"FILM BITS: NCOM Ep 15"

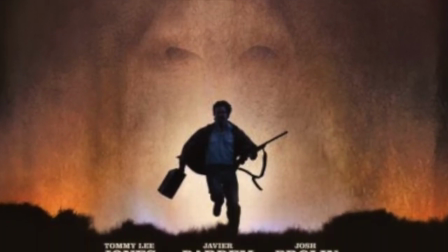[0:05]
From the banks of the Allegheny, welcome to Film Bits. Oh, here we go.
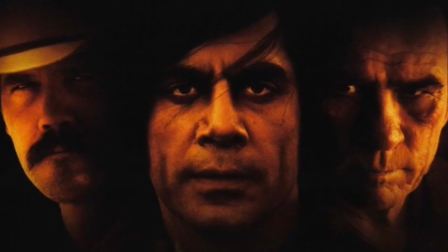[0:12]
Let's not build it up. We last left off, Llewellyn Moss dead, the money gone, Ed Tom trying to put two and two together and facing his very fears as he goes back to the scene of the crime. Let's do it.
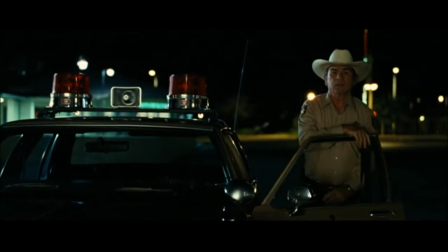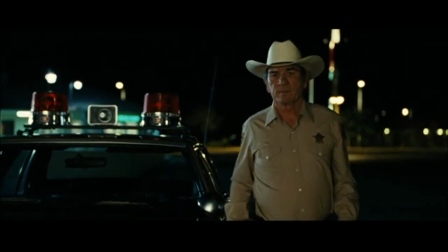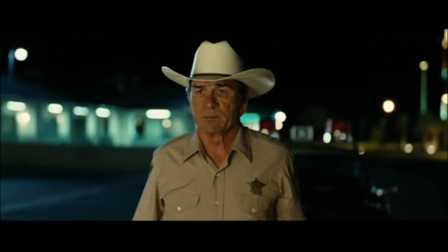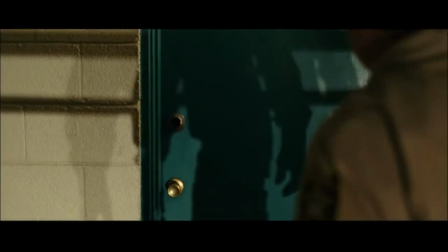[0:45]
Shadows being projected by his headlights.
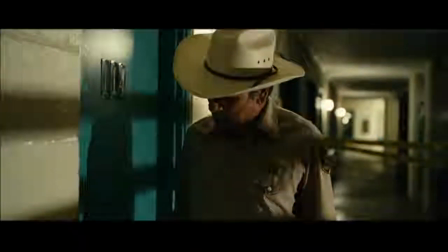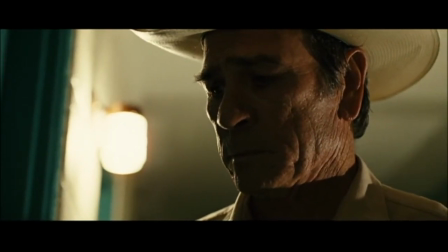[0:56]
And then he notices, oh heck, that lock has been punched. Great acting. He knows what's going on. Oh, and Chigurh, half in darkness, half in light. That's important. Tom is wrestling.
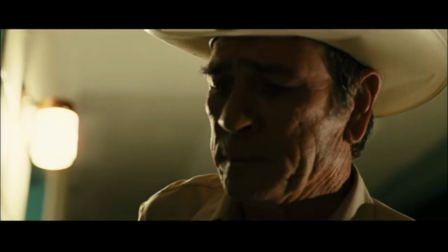[1:19]
He knows Chigurh is there, and he knows Chigurh probably is waiting.
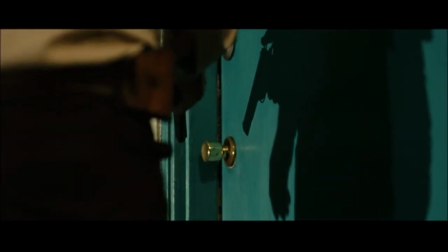[1:26]
Second time we've seen him draw that gun.
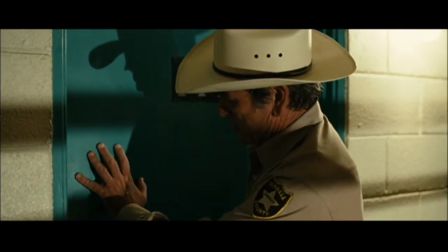[1:33]
Shadows.
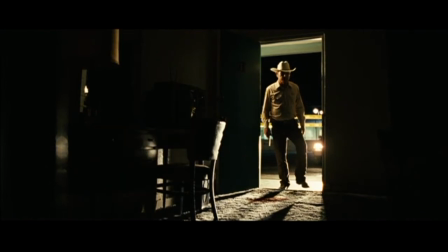Now, if you are wondering,
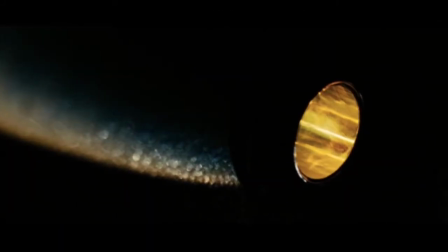[1:47]
wait a second, based on the way that was edited and cut, Chigurh should be behind that door.
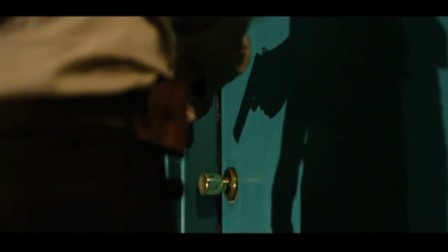[1:53]
And then Ed Tom opens that door, and Chigurh is not there. Let's keep rolling.
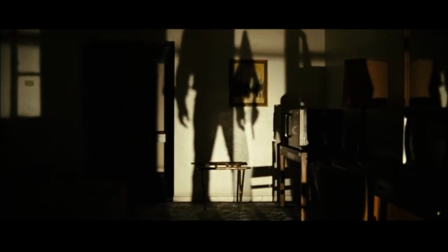[1:59]
Shadows.
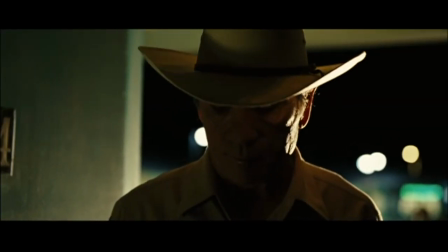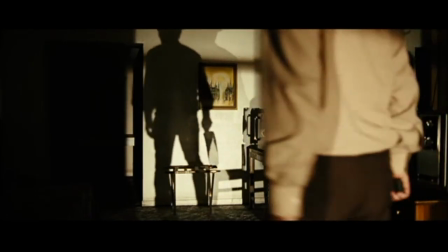[2:09]
Moss's bloodstain.
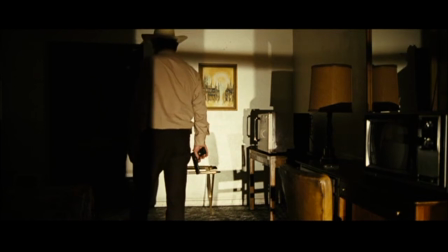[2:13]
Shadows.
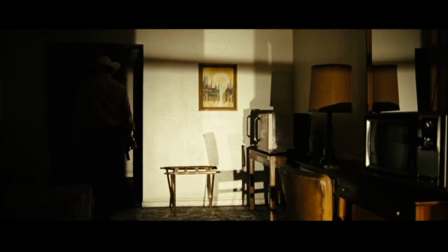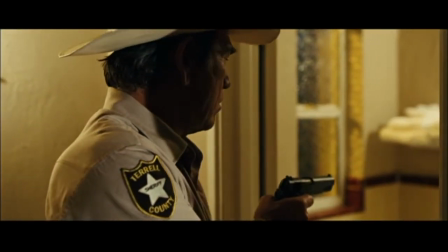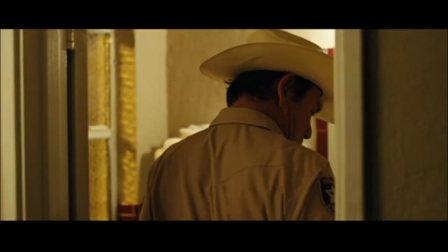[2:27]
Doesn't seem to be anyone in here.
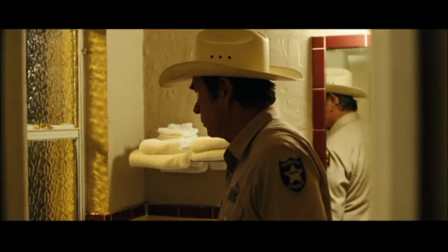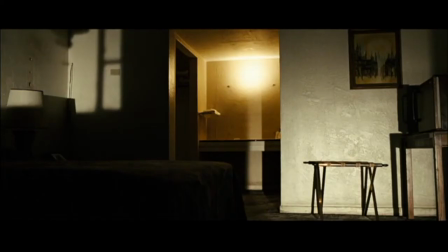[2:35]
Point of view shot coming. Close up of the locked window.
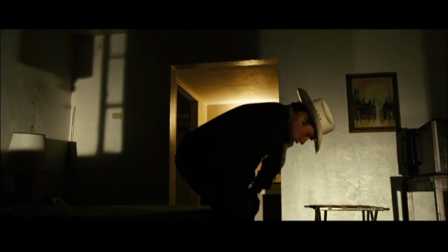[2:45]
Ed Tom has searched the room,
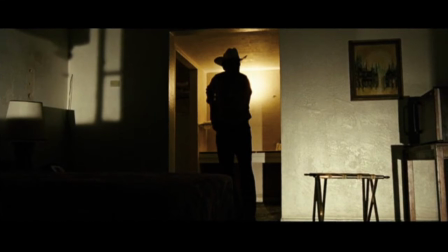[2:49]
and Chigurh is not there. Let's have a chat. So, why was he there?
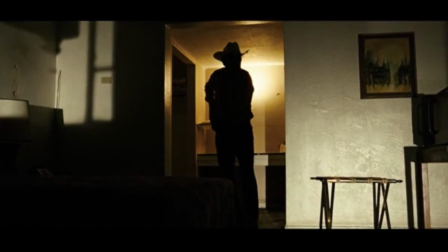[2:55]
Why did we see him? Well, the importance of his being lit only halfway is the key here.
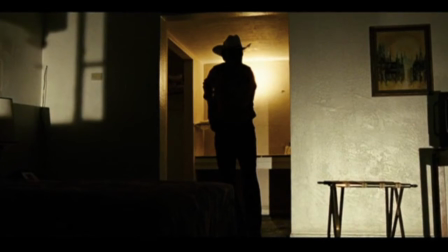[3:05]
That lighting lets us know, if we dig in deep enough, lets us know that there's a lot of illusion going on here.
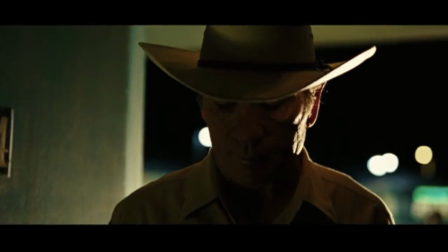[3:12]
The shadows of Ed Tom on the wall do it, and the fact that we could only half see Chigurh,
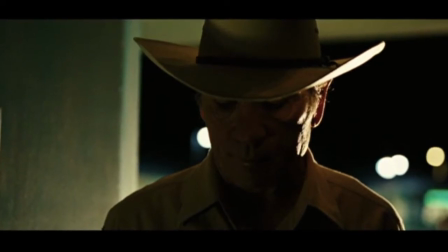[3:18]
and we could even argue some echoes back to the reflection in the TV set.
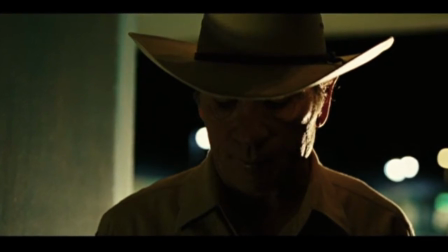[3:22]
The reason Chigurh is only lit halfway and not fully is because he's not there.
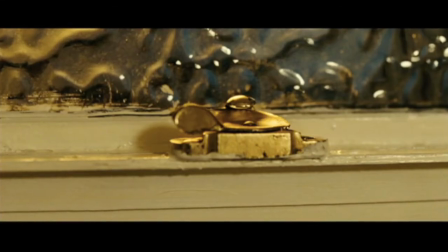[3:28]
Not at all. He's not fast enough to have run under the bed or run out the window real quick.
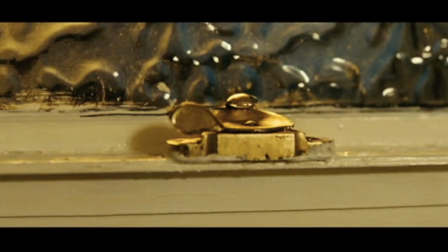[3:34]
That's why we get the extreme close-up shot on the window lock being locked. That lets us know that he did not escape.
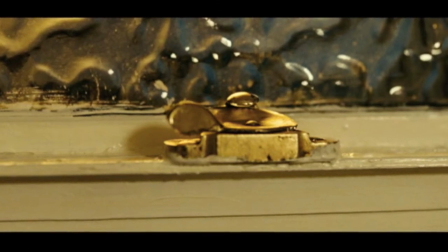[3:40]
He's nowhere in that room.
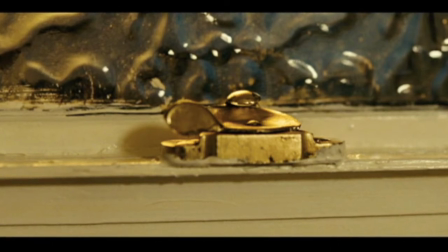[3:41]
There's no other reason for the Coens to include that shot except to show us that he was never there,
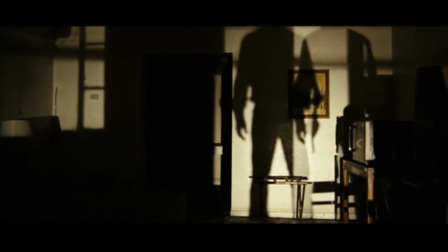[3:49]
or not never there, but that he was not currently there. Because they know the doubt they've introduced to us.
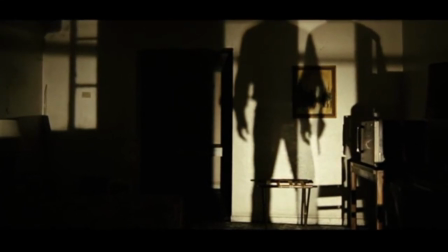[3:55]
They've done it intentionally. They know the audience is thinking, oh my God, Chigurh is in the room.
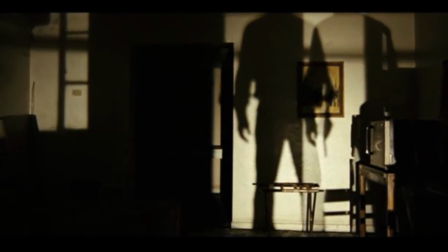[4:00]
And then all of a sudden he's not. Ed Tom takes a long time, and Tommy Lee Jones does some great silent acting.
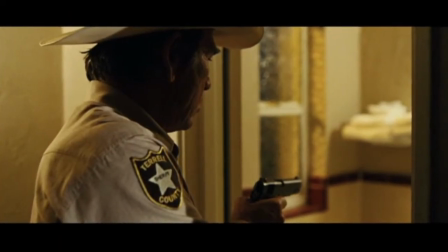[4:08]
Wrestling, coming to the decision, am I going to finally be proactive?